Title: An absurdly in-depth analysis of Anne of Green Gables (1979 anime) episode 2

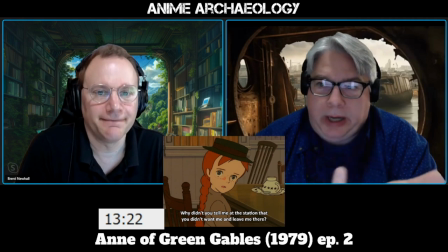[37:23]
It's like, well, why are you bringing me here? Yeah. Why did you do that? Mm-hmm.
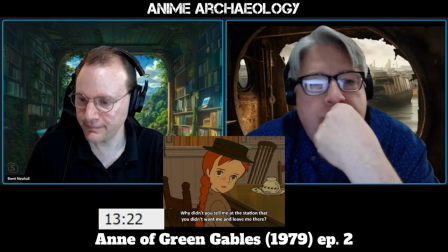[37:28]
Yeah. That's a great point. And there's a certain...
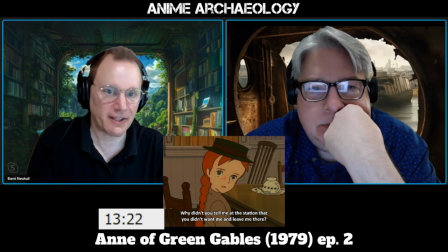[37:35]
going back to the catastrophizing of, you know,
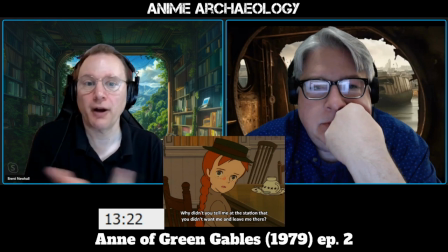[37:39]
instead of being taken care of and brought here and being given this sort of emotional heaviness,
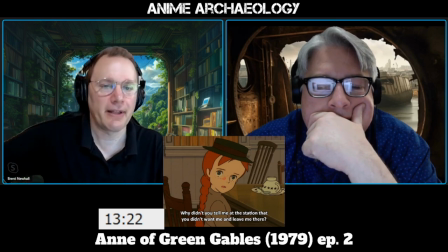[37:46]
you know, I would rather be alone. You know, like, imagine Anne sitting on the, in the station, alone, uncared for, not knowing who is coming for her and so forth for hours on end, right?
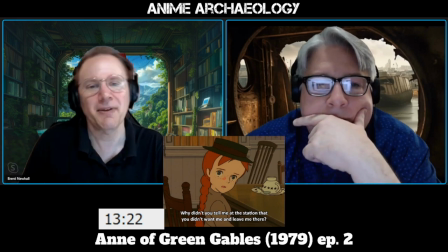[38:01]
That would have been, yeah, as tragic. She would have felt bad there. I mean, she probably would have, you know, kept her spirits up, but like, she's overemphasizing the present situation. And to be fair, that's what kids do, right?
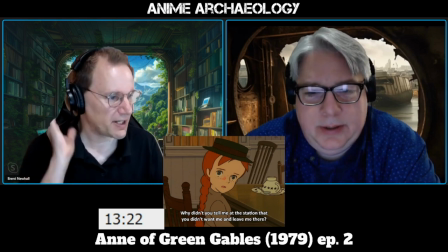[38:18]
Yes. But also, you know, just kind of pointing out how she's not seeing the situation clearly.
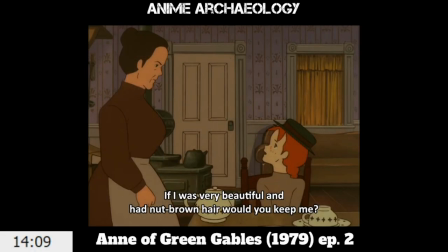[38:24]
So here we're getting into even more of the themes kind of the story
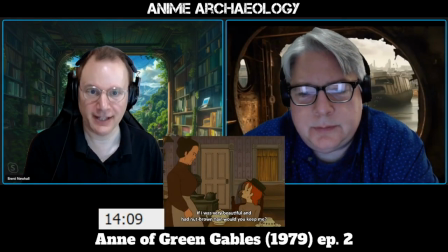[38:29]
of what would it take for you to care? Right.
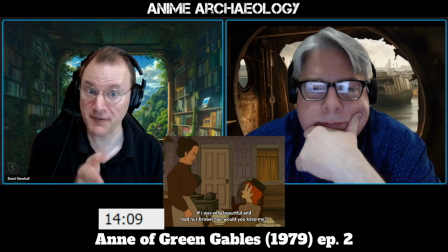[38:37]
With it basically being that, you know, Marilla wants this very specific thing, and when she doesn't get that, it's just no, complete rejection, as opposed to, well, here's what you get, you know, what are your expectations here?
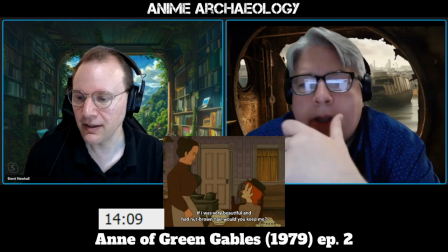[38:50]
And, you know.
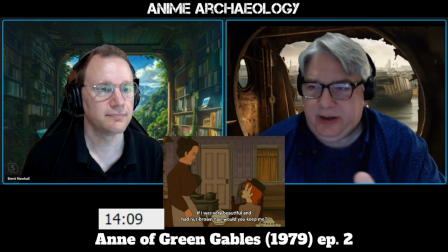[38:52]
Yeah, I mean, when you stop and think about what Anne's pointing out, is like, well, you wanted a boy. I'm not a boy. Mrs. Spencer's taking this beautiful little girl. I'm not beautiful.
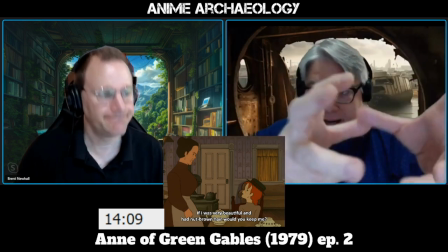[39:06]
Nobody wants me because I don't fit into any of these, yeah, pegs. I'm not a peg that's fitting anywhere.
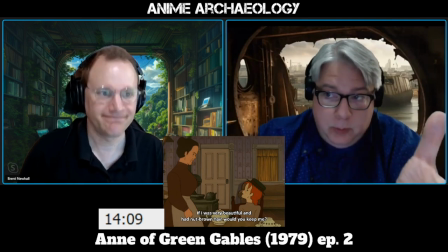[39:12]
Mm-hmm. So tell me what I got to do. Yeah, exactly. Which is just as bad.
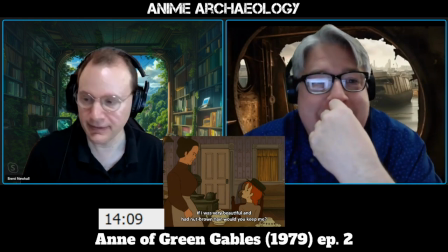[39:19]
Yeah. You know. Exactly right. Marilla is being very blunt here.
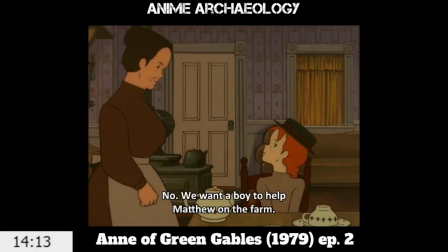[39:24]
On the other hand, you do have to respect Marilla for being straightforward.
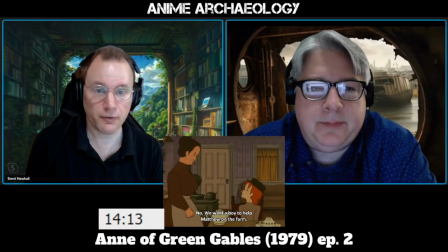[39:29]
You know, she's not trying, yeah, to paper over it. She's not trying to... anything. She's not doing what a lot of people would do in the situation, which is, like, to your point earlier, you know, send her out of the room and not include her, involve her in any of these conversations,
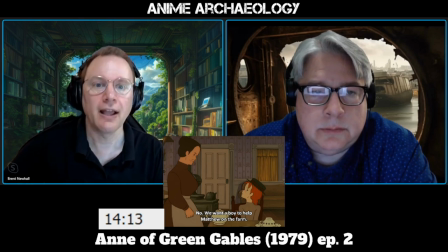[39:44]
and, you know, pretend nothing's happening, and then have things happen without her, you know, involvement.
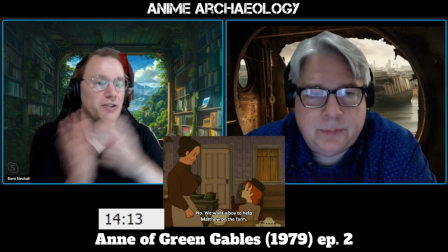[39:50]
She's just like, nope, this is what's right. going on, this is the situation, this is what I want, etc. So she's at least clear.
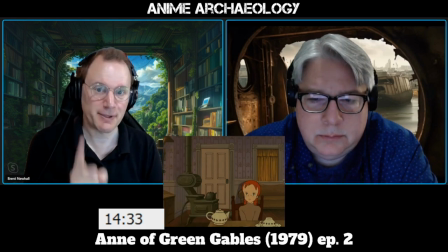[39:56]
And here we're starting to get some sad music. Finally.
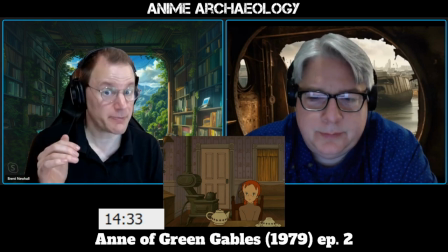[40:02]
Right. I don't think there's been any music in this, mm-hmm, episode
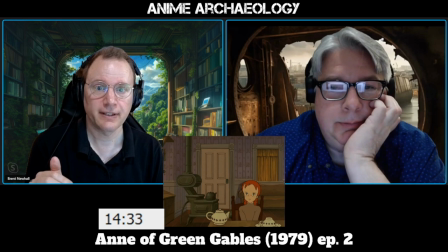[40:07]
since they got out of the carriage. No. Very stark, just letting the scene play out.
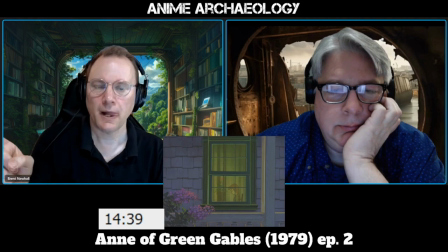[40:14]
I'm not sure, but Takahata never does anything for no reason.
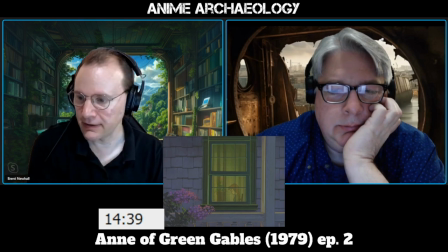[40:21]
Why is he cutting to the outside with the flowers framed this way? And a flower inside.
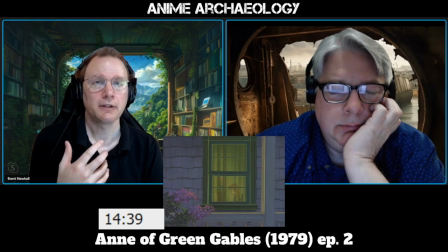[40:34]
Is it just to kind of pull us out of that situation and give us time to think?
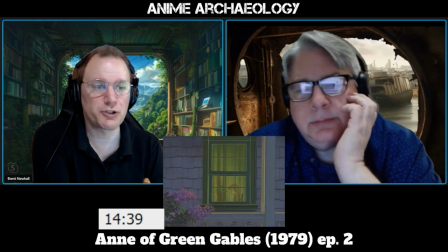[40:40]
So we're not in the emotional moment. It's a little more
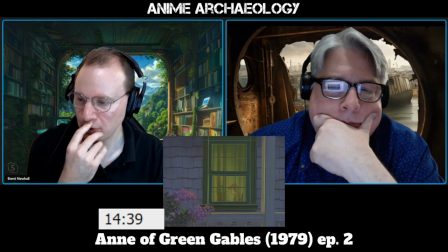[40:47]
abstract, if you will. Is it the growth of Anne?
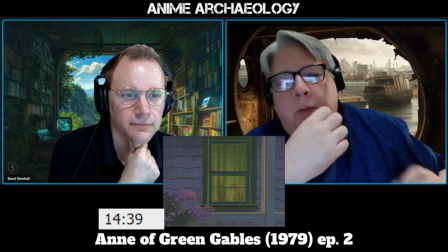[40:52]
Is it? I don't know. So, what is she used to?
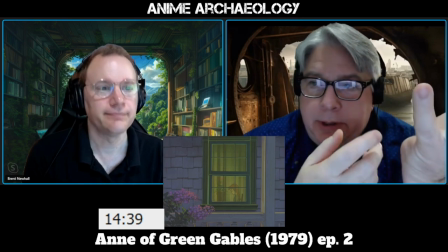[40:57]
She's used to an orphanage, right? Mm-hmm. So she's used to being confined.
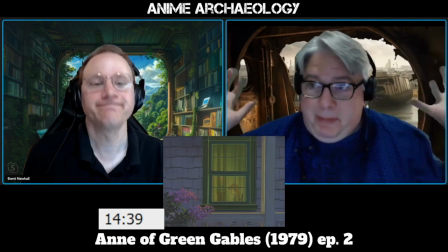[41:01]
True. She's gone through this whole magical ride of seeing all these colors, all these things.
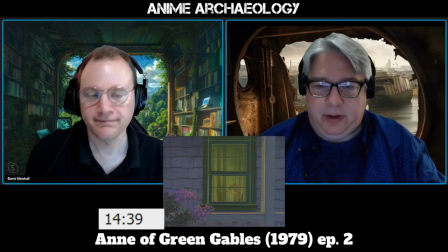[41:07]
Because look what's on the outside here is yeah. color. Mm-hmm. The lavender and all that stuff. Look at what's going on in the inside of that main room.
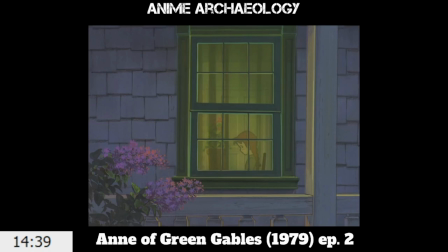[41:16]
It's very plain, functional, not very pretty. She's closed off from that world now.
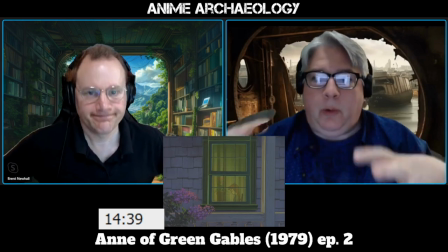[41:22]
She's back in her own element of being closed away from what she enjoys, what she wants.
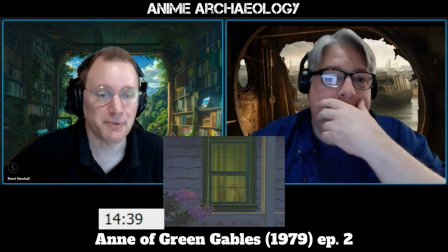[41:29]
That is brilliant. I think you're absolutely right. Mm-hmm. Yep.
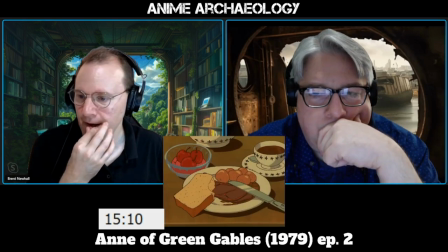[41:33]
A few things to note here. This is their dinner. Obviously, Anne has barely touched it.
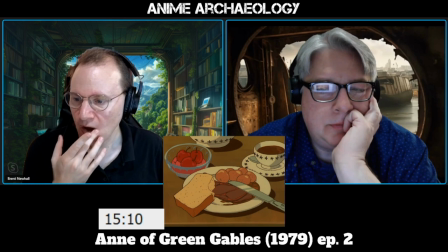[41:39]
Heather, understandably. But what is on here?
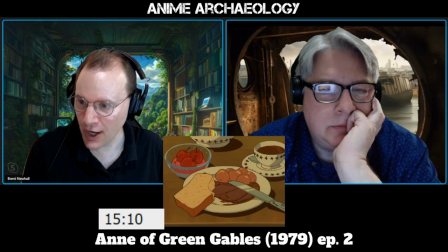[41:43]
It's meat, potatoes, cherries, and I'm not sure it's underneath the cherries. Maybe like a jello? Maybe. But very plain fare.
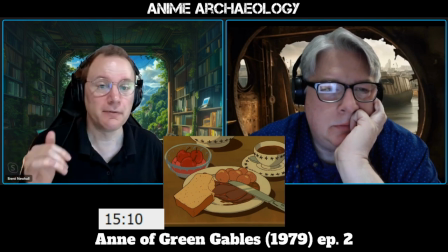[41:57]
And even by that standards, like, you know, this sort of sliced meat is probably not something they have every day.
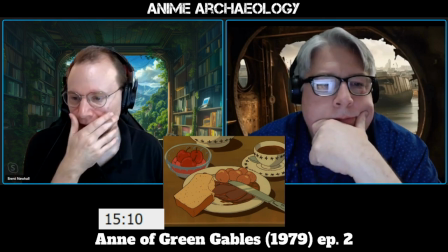[42:06]
So this is right. Something of a celebratory meal. Definitely a little bit unusual.
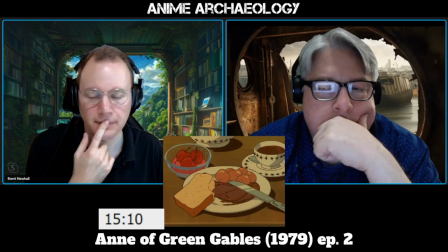[42:14]
Also, fairly nice silverware, you know. So, communicating a lot about their circumstances.
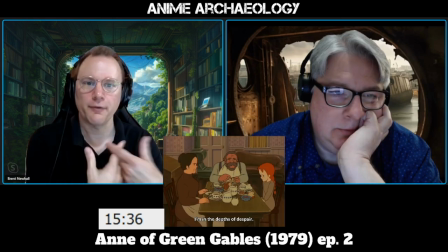[42:24]
All right, so we've had all of this drama, all of this tenseness.
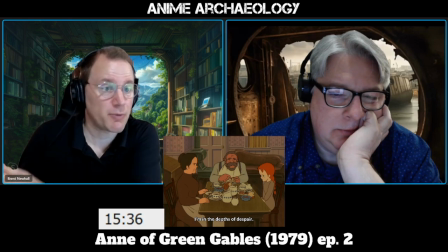[42:28]
And should just be pointed out, we just came back from a commercial break the episode.
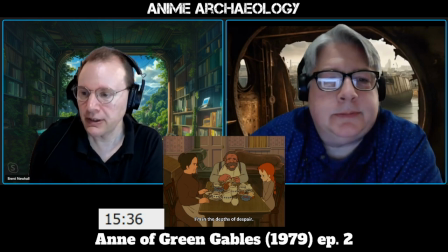[42:33]
And so we're reminded of the situation. And we know Anne's not eating anything.
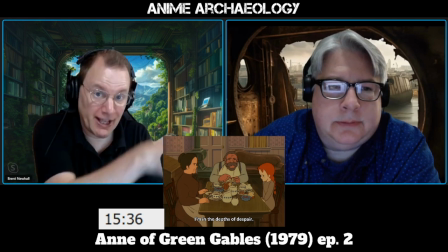[42:39]
So adding in I'm in the depths of despair, again, lightens it up a little bit, gives us that little bit of
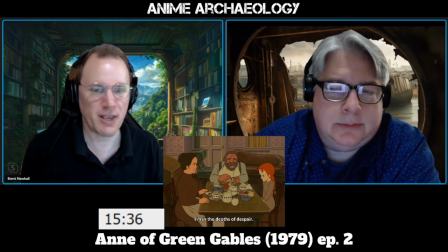[42:45]
over-the-topness, which I think helps to keep us from going completely down to the dumps.
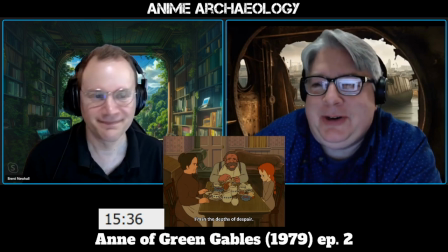[42:51]
Yeah, just wanting to turn switch to channel. Can you imagine that?
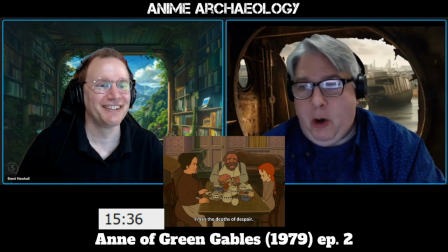[42:55]
You're the producer and you watch and you put this thing on, especially for kids, and you're just like going, oh my God, you can just see the producer's mind, in their minds, they can see all the parents just like,
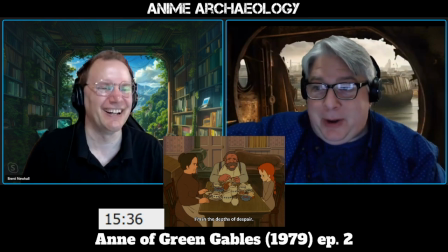[43:03]
twitch, Zambot, we're going to Zambot.
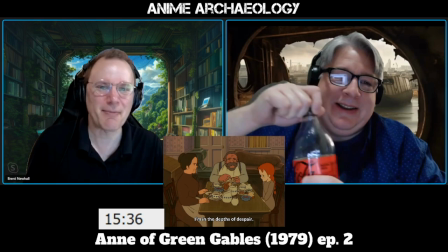[43:10]
What is Zambot, where all the kids have happy lives?
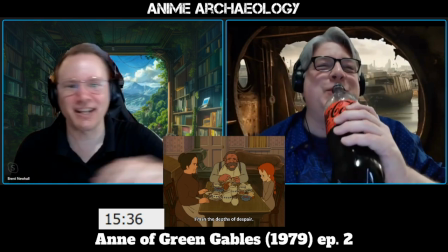[43:15]
Okay, switch to Idiot. Switch to Idiot. Nah.
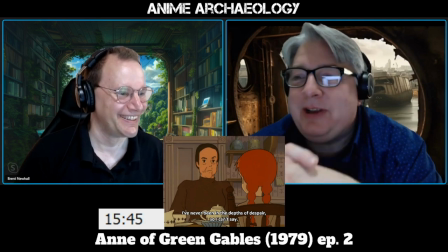[43:20]
No. I love that shrug. Just like, yeah. What are you talking about, kid?
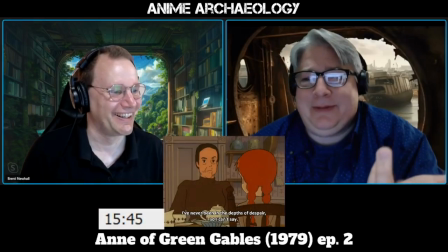[43:26]
I am.
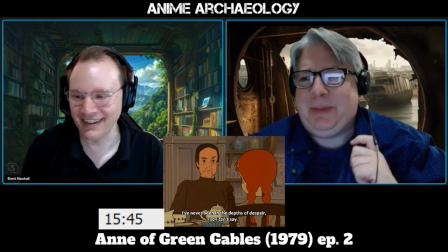[43:30]
Eat your meat and potatoes. Jeez.
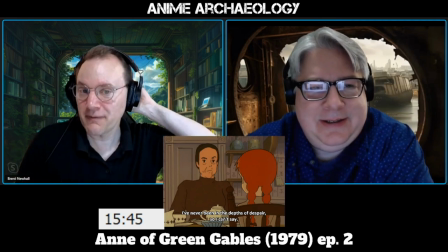[43:34]
And again, setting up the very different outlooks on life here, where Marilla just cannot relate at all.
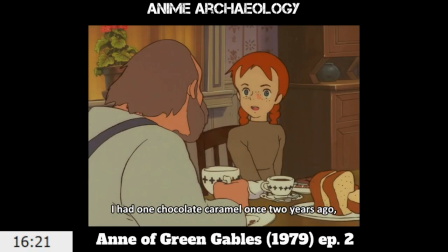[43:41]
Okay, now they're making another point here, which is that despite Anne being in the depths of despair,
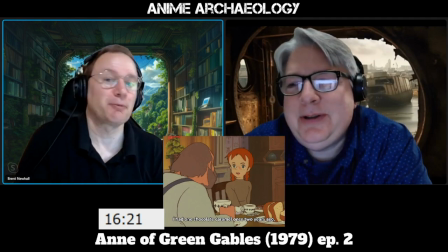[43:51]
she still can't stop talking. Right.
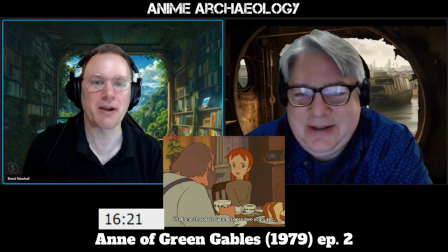[43:56]
And as soon as she gets onto depths of despair, not even a chocolate caramel. Oh, I had a chocolate caramel.
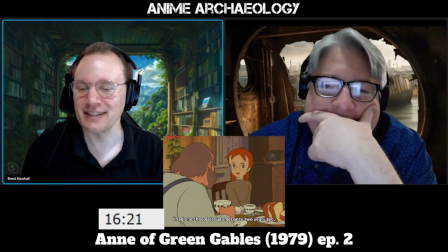[44:01]
There's just this, you know, she's just vivacious, shall we say.
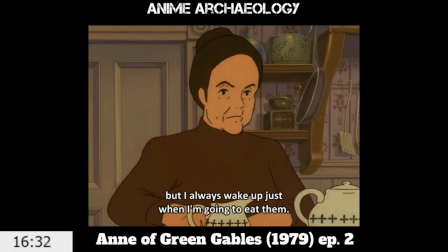[44:06]
Right, and it should be pointed out, it's, you know, chocolate caramels are a metaphor for being wanted. Yes.
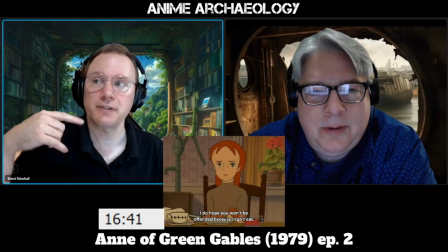[44:16]
To Anne's defense, she does connect to the fact that she's being rude by not eating her, finishing her dinner.
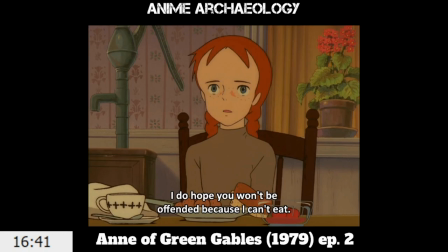[44:24]
And so she is kind of apologizing that, you know, please don't be offended. I just literally can't eat.
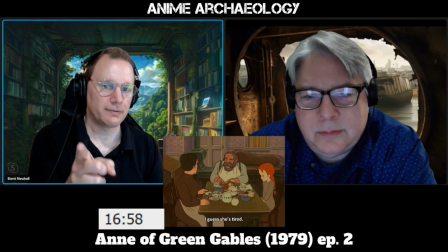[44:30]
Now, see what Matthew's doing here.
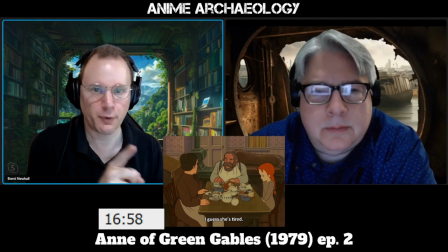[44:33]
There was that quick glance back and forth as he's realizing this is a very uncomfortable situation.
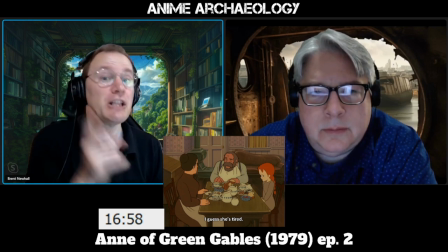[44:40]
Then he basically suggests to Marilla, this girl needs to go to sleep.
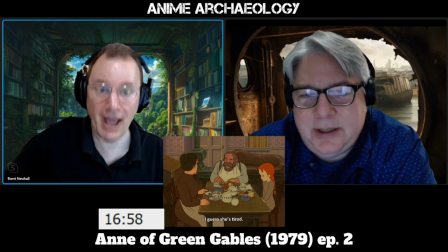[44:45]
Yeah. She had a long day. Get her to bed. Yeah, appreciate that.
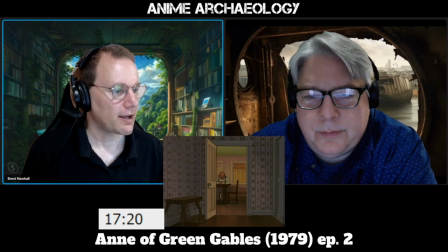[44:51]
I do love how Takahata holds on Matthew as Anne and Marilla leaves, because you realize here that Matthew is the linchpin of the situation.
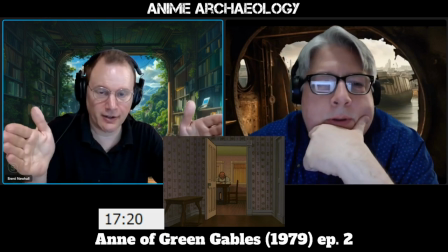[45:05]
Right? Marilla's over here. Anne's here. Matthew can be the one to kind of turn Marilla around.
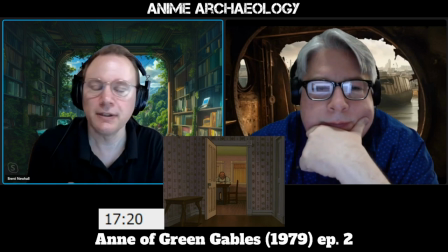[45:11]
if he's willing and able to do so. You know, will he get there?
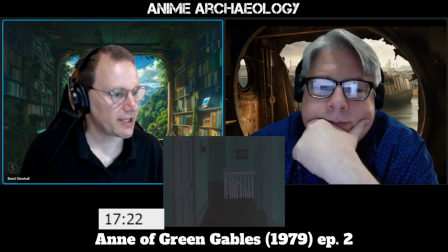[45:18]
So they do an important animation thing here to note in terms of how they do this.
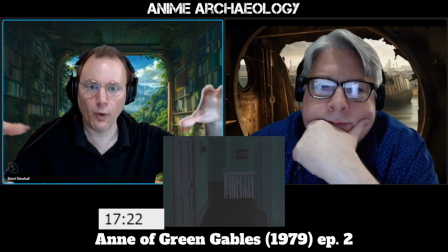[45:22]
I just find this kind of interesting. So we have this upper hallway, which is dark because there's no light in it.
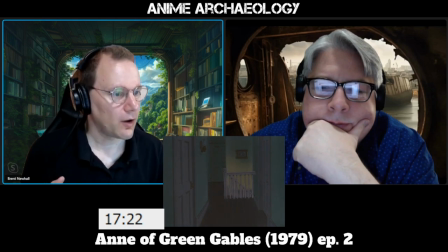[45:31]
Then we fade in on this light patch.
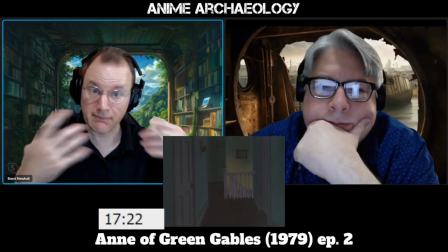[45:36]
To do this, what they had to do was take that painting and repaint that section of the painting.